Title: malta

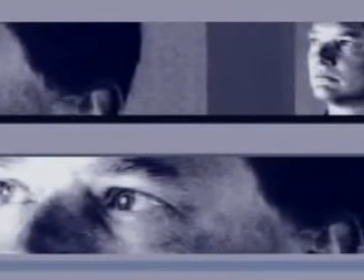In 1996, the composer André Werner was commissioned to write a contemporary opera by the Munich Opera Biennale Festival.
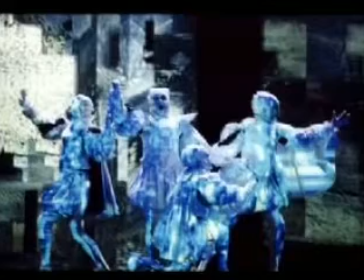The opera was premiered in 2002. Right from the beginning, before writing the first note or the first line of the libretto,
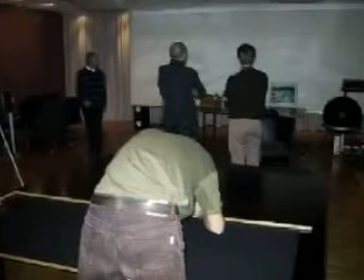the composer included us media artists in the development of the whole project. Our task was to create an interactive stage and dynamic costume design in close cooperation with him during the process of writing.
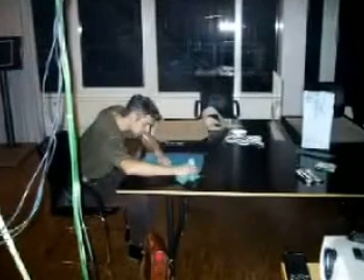It was clear from the outset that the goal was not to develop a new narrative art form or to celebrate technology on stage.
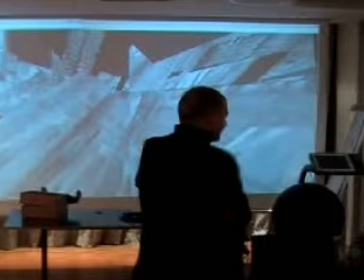Instead, we were seeking to extend the traditional disciplines of stage and costume design with the help of interactive media to support the storytelling.
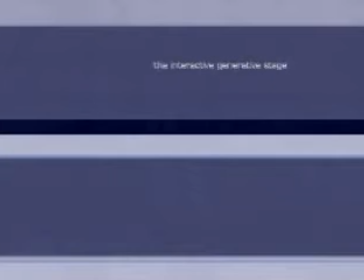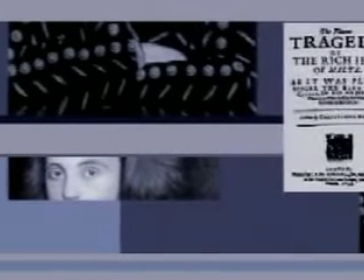The libretto of the opera is based on the play The Jew of Malta, written by Christopher Marlowe in 1590, and which was rewritten by the composer.
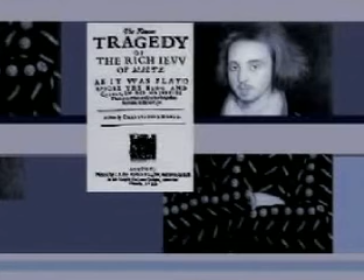The play takes place mainly in a monastery, so our first step was to find a contemporary metaphor for this.
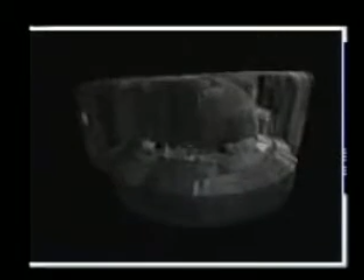We came up with the idea of a Second World War bunker, because the monastery and the bunker are both shelter and prison at the same time.
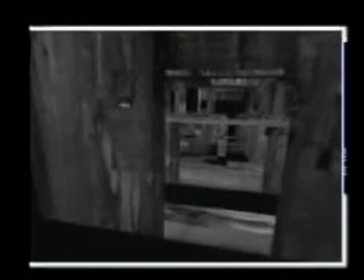The next step was the development of a concept for bringing the synthetic bunker onto the stage, to create a three-dimensional and dynamic architecture.
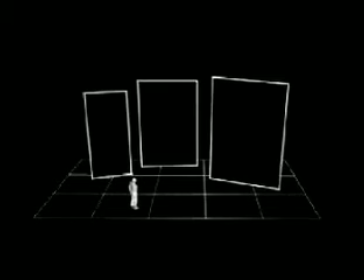We came up with three large-scale rear projection screens.
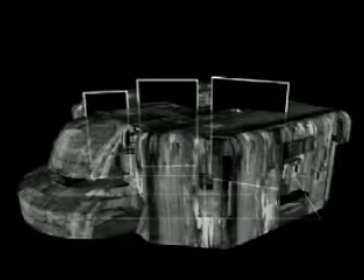Because it's not possible to project a holographic volume onto the stage, as we see here,
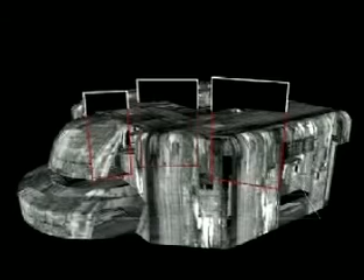we decided to project only the intersections through the virtual bunker, which are defined by the position and dimensions of the screens. These intersections, or clipping planes, gave us on the one hand an interesting abstract starting point,
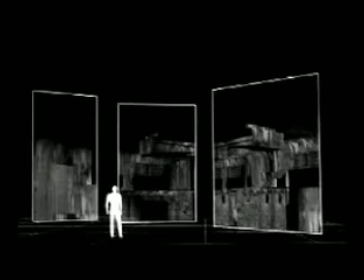and on the other, it created a highly three-dimensional architectural impression.
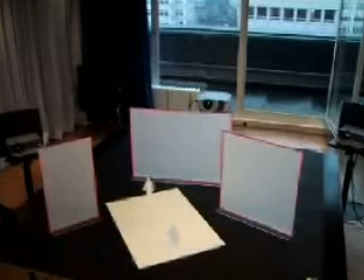To test the concept, a 1-10 model was created with three rear projection screens, three projectors and three PCs,
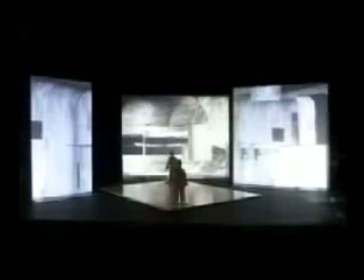each computing the intersection plane through the bunker according to the position and dimensions of the screens.
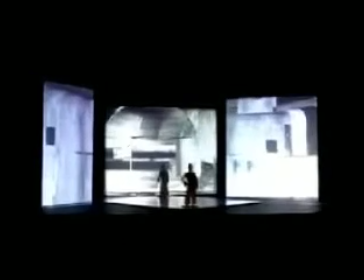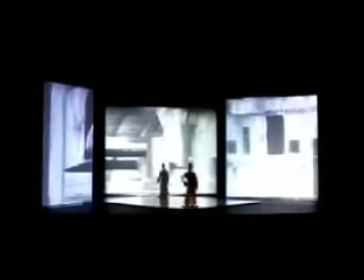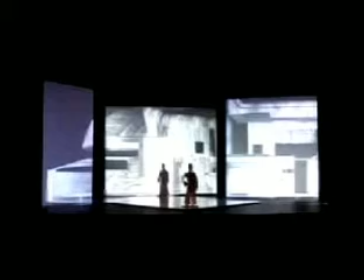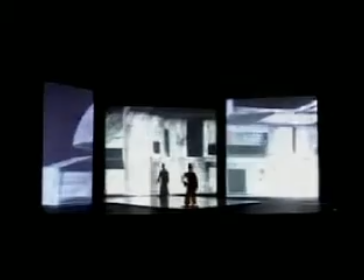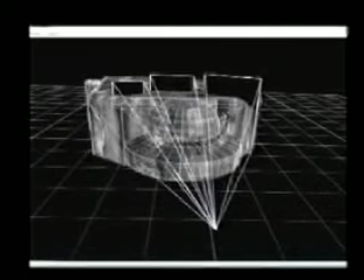To enable interactivity, we glued the movement of the bunker to the body movements of the main character, Machiavelli.
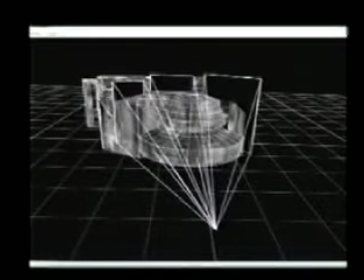If he is moving forward or backwards, the whole architecture follows him.
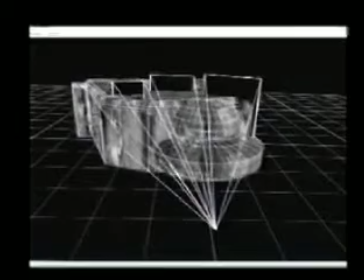If he is turning around, the whole architecture is turning according to his movements.
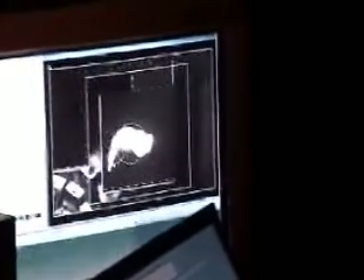Technically, the protagonist was tracked by an infrared camera feeding a bitmap tracker, which enables the protagonist's exact position on stage to be determined.
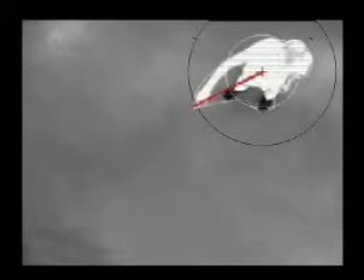By computing his center of gravity, and the vector between this and the furthest point from the center, it is possible to interpret his gestures.
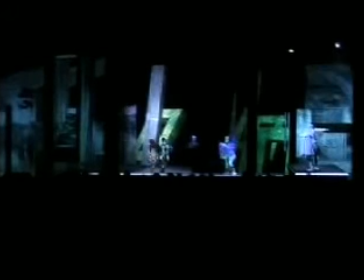Here, the protagonist Machiavelli, he's able to change the whole stage set by only moving his arm.
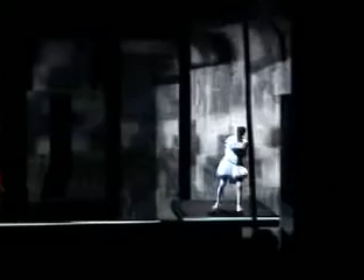And here, an example of how he could move the whole synthetic stage purely by gesturing.
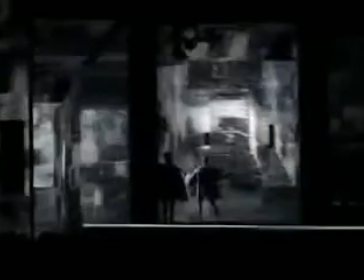A powerful impression of three-dimensionality results from the concept of intersecting the virtual architecture.
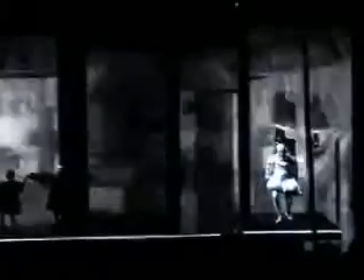We have chosen to give Machiavelli the power through interactivity because in André Werner's adaptation of Marlowe's play, Machiavelli is the central figure.
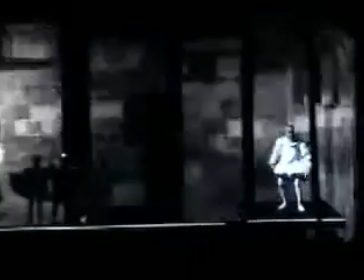He considers himself as the creator of worlds.
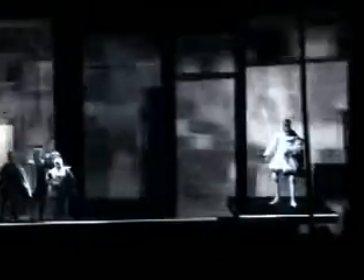He thinks the world moves according to his plan, and he believes he is determining the actions of the other characters.